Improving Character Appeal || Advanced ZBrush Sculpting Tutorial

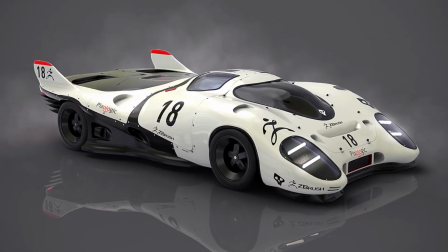0s
Hey everybody, what's going on? I am Folygon, and in this video we are going to look at an advanced ZBrush tutorial for improving character appeal.
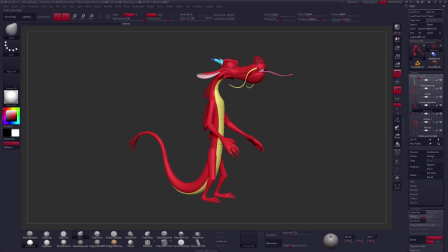7s
I have a character sculpt of Mushu from Milan here, already imported into ZBrush. This is a character sculpt by Ricardo, who sent this in and was asking for some critique on their character. Overall, I think this guy's looking pretty awesome, and with a few fundamental ideas, I think we can really start to push this even further.
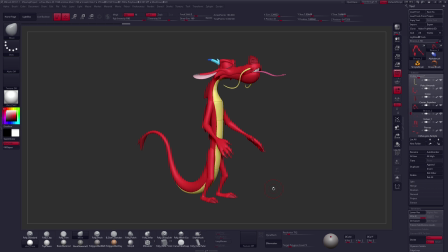26s
And we are going to look at one of those specific fundamentals today that's called straights and curves.
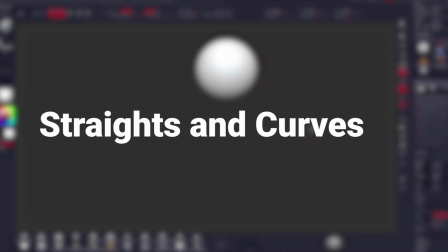31s
The basic idea with straights and curves is exactly what it sounds like.
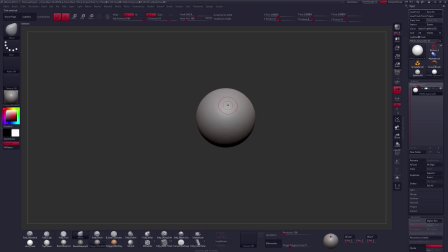36s
You have one side of your model that is straight and one side of your model that is curved. And this sounds a little bit weird if you've never heard of this. It's kind of considered a little bit of a 2D fundamental. But here,
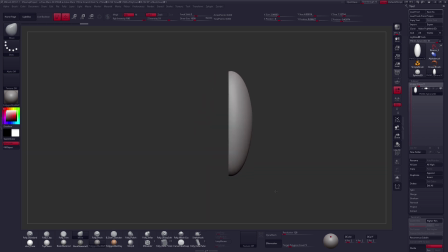51s
we'll just kind of clip off our sphere to get a really basic idea of the silhouette of our shape. So as we can see, one side is straight and the other side of our silhouette is curved. So this is the most basic way to look at and understand this principle.
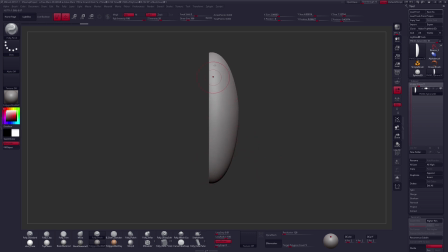66s
In truth, it's not really about one side being straight or another side being curved. It's really about the relationship between these two sides. And it doesn't really have to be straight and curved. It really just has to be more visually interesting on one side than the other.
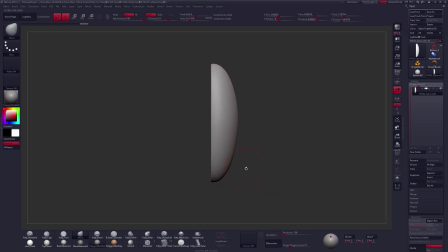82s
So we want to try to incorporate this fundamental into our character sculpt.
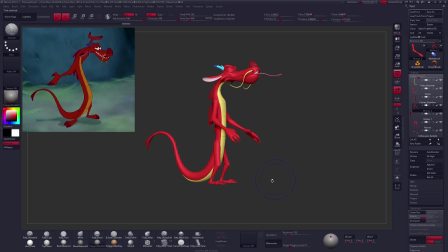88s
So we'll go ahead and go back to Mushu here. I'll even open up this concept image that I have of Mushu. It's just a screenshot from the film. And I want to point out a couple areas where straights and curves is used over here in the Mushu illustration.
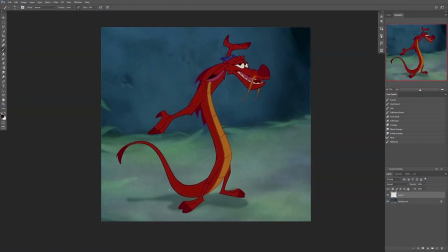102s
So Mushu is very noodly. He's a very long and stretched out character. So in truth, there's not a ton of very applicable areas where this is going to kind of be incorporated, but there are still a few major areas that I want to point out that can help to kind of push and improve this character design.
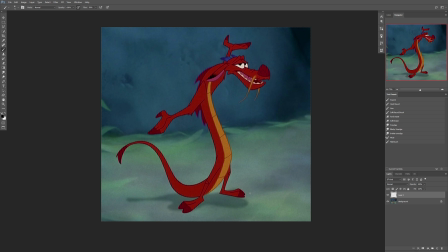118s
So there are two basic things that straights and curves really helps to emphasize in your character. The first is that it helps to lead your eye around your character. We can see a very subtle instance of straights and curves happening in our character's body. So if we look at the backside of our character, it's a relatively nice,
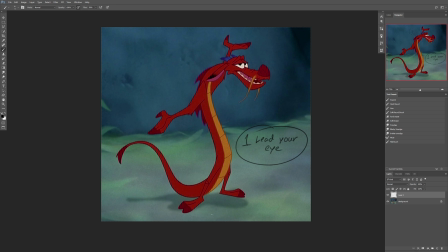138s
clean, straight curve all the way throughout, flowing all the way down the character's back. But on the front side of our character, it's still definitely curved. It still definitely has this kind of idea present. But as we get up to about right here, right at this point, there is a definite turn in the surface.
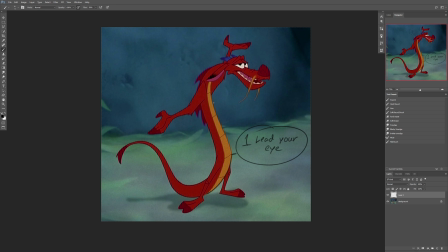156s
So we can see that curving and wrapping up, and then right here, this is where it gets a little bit visually different, where we have almost a complete straight line kind of flowing all the way up the front of the body. And then it kind of turns and wraps back into a curve up into the head. So this idea is helping to lead your eye around this shape specifically.
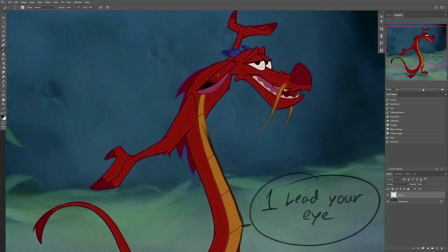176s
Another example of this that's a little bit more visually distinct is up here in the shape of our ear. You can see that the top side or back side of our ear is almost perfectly straight flowing through here, and then this side has a nice curve to it.
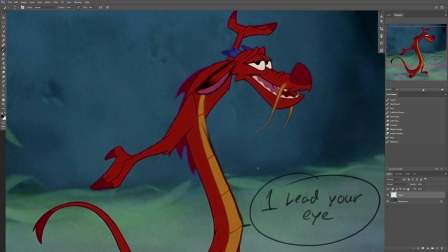192s
So it helps to create a nice, visually interesting, stylized shape right there for the shape of our character's ear.
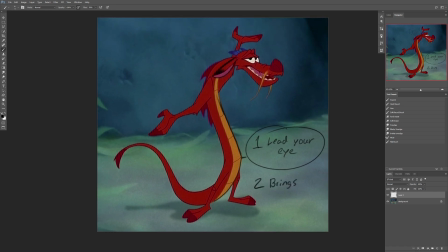199s
The second thing that straights and curves does is it helps to bring focus to specific areas.
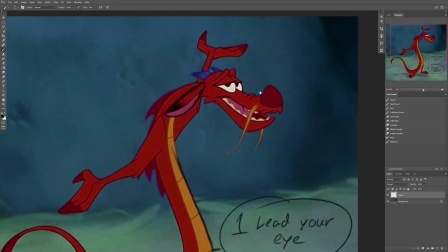203s
If we zoom in on our character's head up here, we can see this idea in the face. So this is a little bit more abstract for the concept. It's not the exact silhouette or specific shape that we are seeing, but it's more so a combination of a lot of shapes that are happening here in the face.
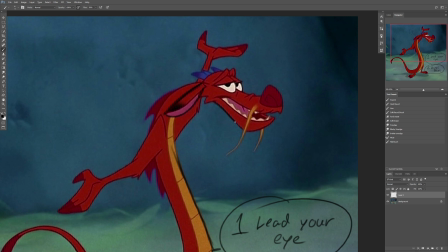221s
So if we flow down the character's chin on the bottom, we have a curved shape for sure, but this is the more simple side of the entire silhouette of our character's head. Whereas up top, we have a much more kind of complex shape. And I won't outline this perfectly.
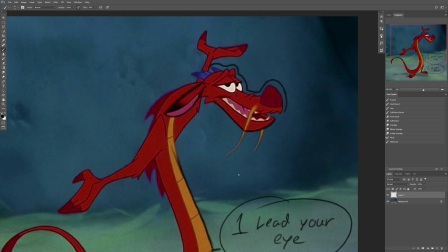238s
We'll just do kind of an averaging of some of these shapes here. And I'll kind of bring this off the surface down here as well. So we'll just kind of look at that shape.